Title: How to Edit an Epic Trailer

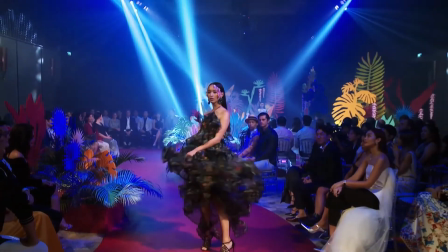I'm going to show you how to edit an epic trailer.
I want this more than ever.
And make it boom.
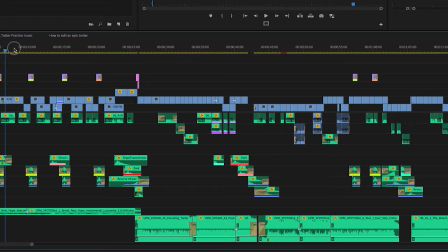So this is an edit done by one of our editors. I'm going to take it apart and put it back together to show you how to make an epic trailer.
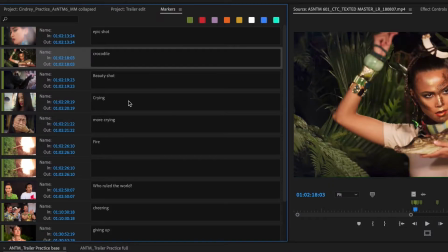So once you've gone through your script and marked out all the good shots, the first step of your edit is to build the structure.
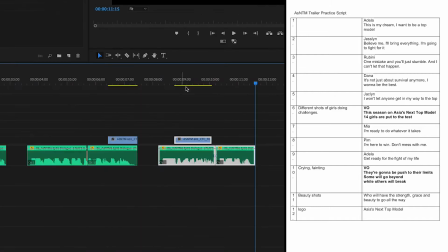Put all your sound bites down according to your script and also your voiceovers and graphic placeholders if you have any.
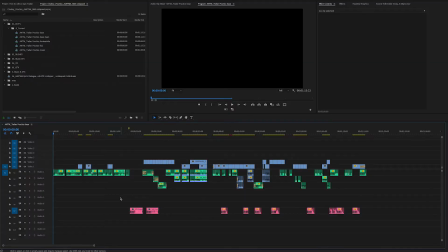So it should look something like this. Okay, so just play it through to make sure that everything sounds right.
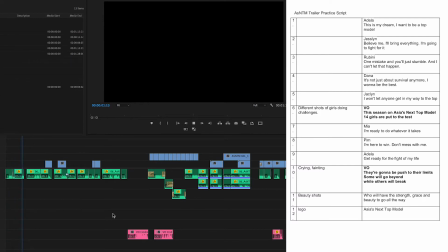This is my dream. I want to be a top model. Believe me, I bring everything. I'm going to fight for it. One mistake, you'll just stumble down. And I can't let that happen.
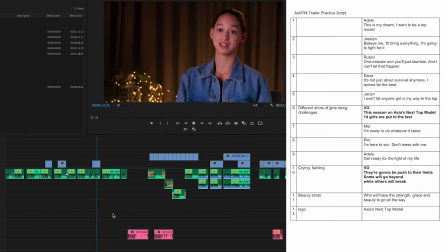It's not just about survival. I want to be the best. I won't let anyone get in my way.
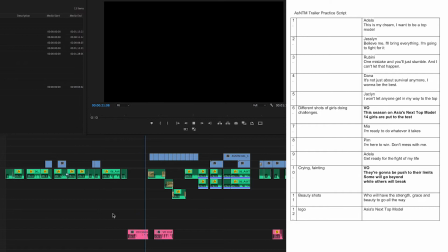To the top. This season on Asia's Next Top Model, 14 girls are put to the test.
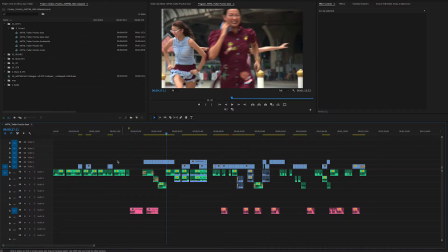Okay, don't worry about the black holes for now because we're just going to focus on the structure and whether it fits within your overall duration.
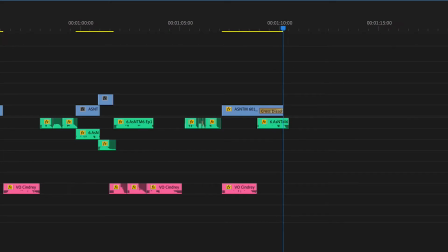So if you need to shorten or reorder your sound bites, this is a good time to do it.
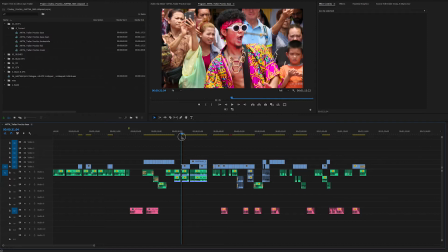So sometimes if you have very long sound bites, it helps to cut them down and put them together in a way where it just sounds much more dramatic.
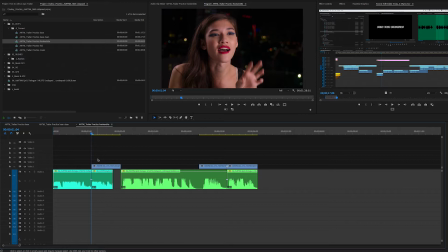And this is what we call Frankenbite. So for example, these two sound bites.
I have to remember that I'm here to win.
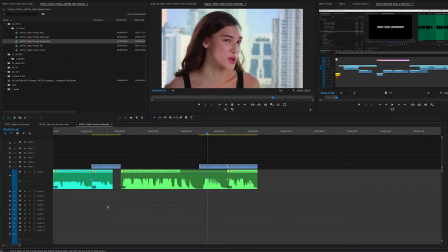I am also a karate black belt, so don't mess with me.
Okay, so it's very long right now.
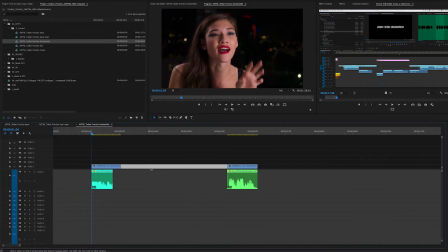If you just take these two sections and put them together, it will sound like this.
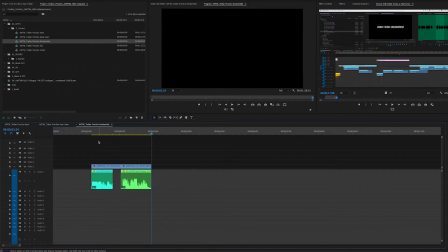I'm here to win. Don't mess with me.
So put some dramatic music over and it will sound really good.
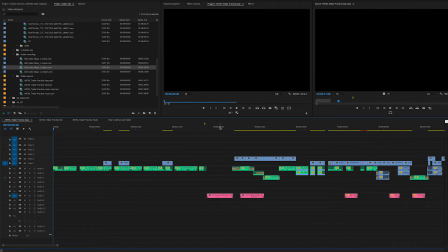Okay, so once you and your director are happy with the overall structure, you can start to figure out your music.
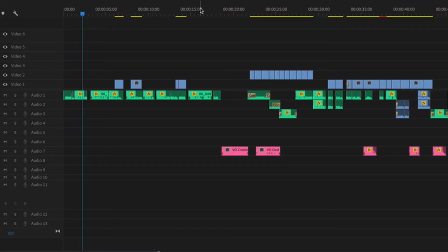This is my dream. I want to be a top model. Believe me, I bring everything. I'm going to fight for it.
Okay, so you have all your aspirations bites at the beginning. So you probably want like a slower track.
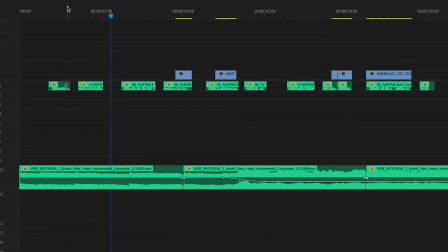This is my dream. I want to be a top model.
And then at this point, I won't let anyone get in my way.
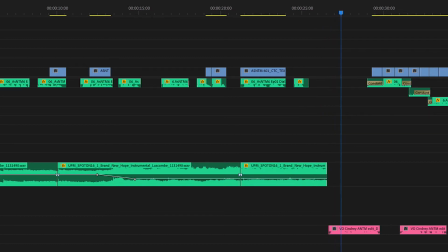To the top.
This season on Asia's Next Top Model. okay, so at this point, the voiceover starts and it sort of kicks off a whole section of what the series is about. So the music should change to maybe something more driving.
I won't let anyone get in my way.
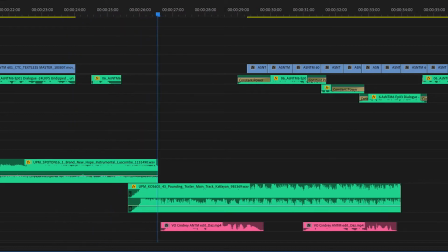To the top. This season on Asia's Next Top Model.
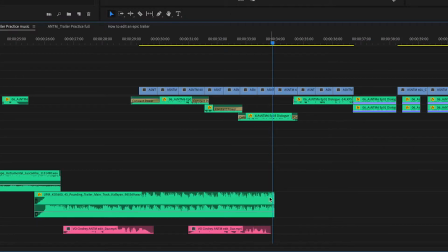Okay, so that's pretty good. If you want, you can have one track of music for the whole section.
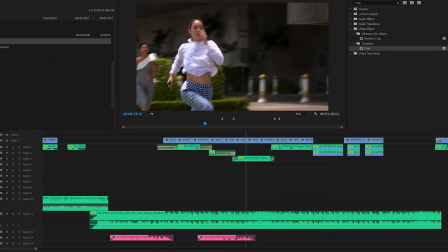14 girls are put to the test. Everything is so crazy.
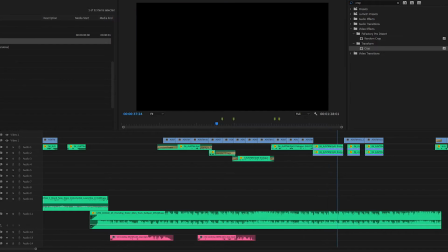I'm ready to do whatever it takes. I'm here to win. Don't mess with me.
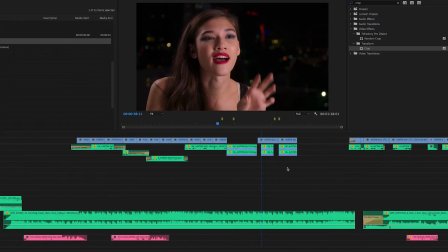But if it goes on for too long, it can get a bit monotonous. So sometimes if you have a good bite like this, I'm here to win.
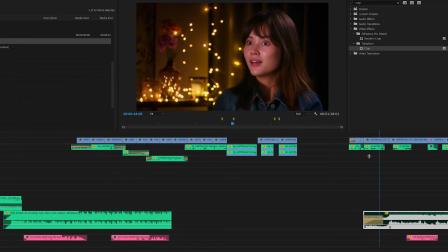Don't mess with me. and this, Get ready for the fight of my life. it might be a good opportunity to create a dramatic pause here.
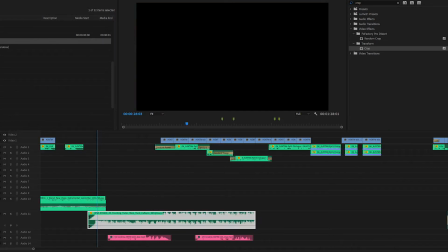So if you have a look at this track of music, so the beginning is nice, so we want to keep that.
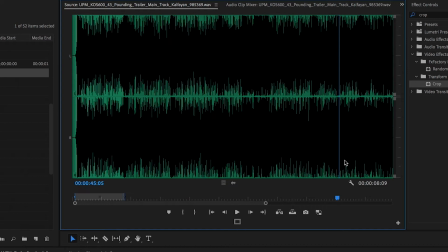So let's find a nice break in this track so that we can do a back sync.
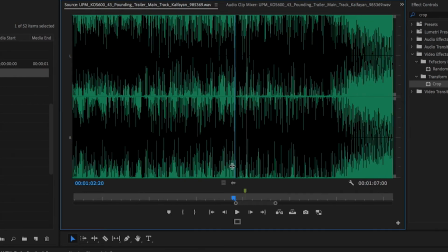Okay, so that's quite nice. You take this section and put it where you want the music to change.
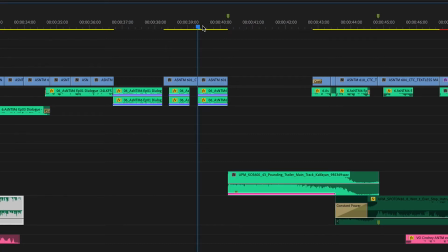Don't mess with me.
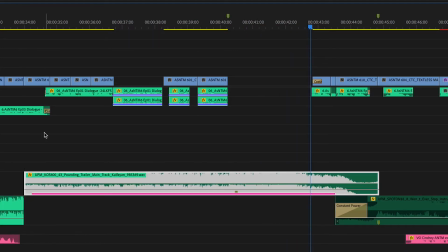Okay, then we drag that out and see where it joins.
Are put to the test.
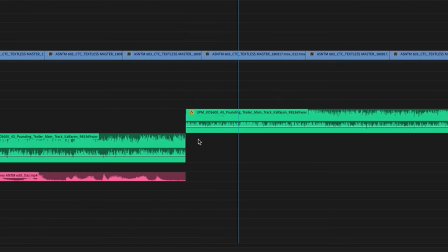Okay, so there seems to be like a double beat there. Okay, so first you listen to the second part of the track. If you look at the waveform, you can see where the bigger beat is. It's about here. And then you go to the first part of the track.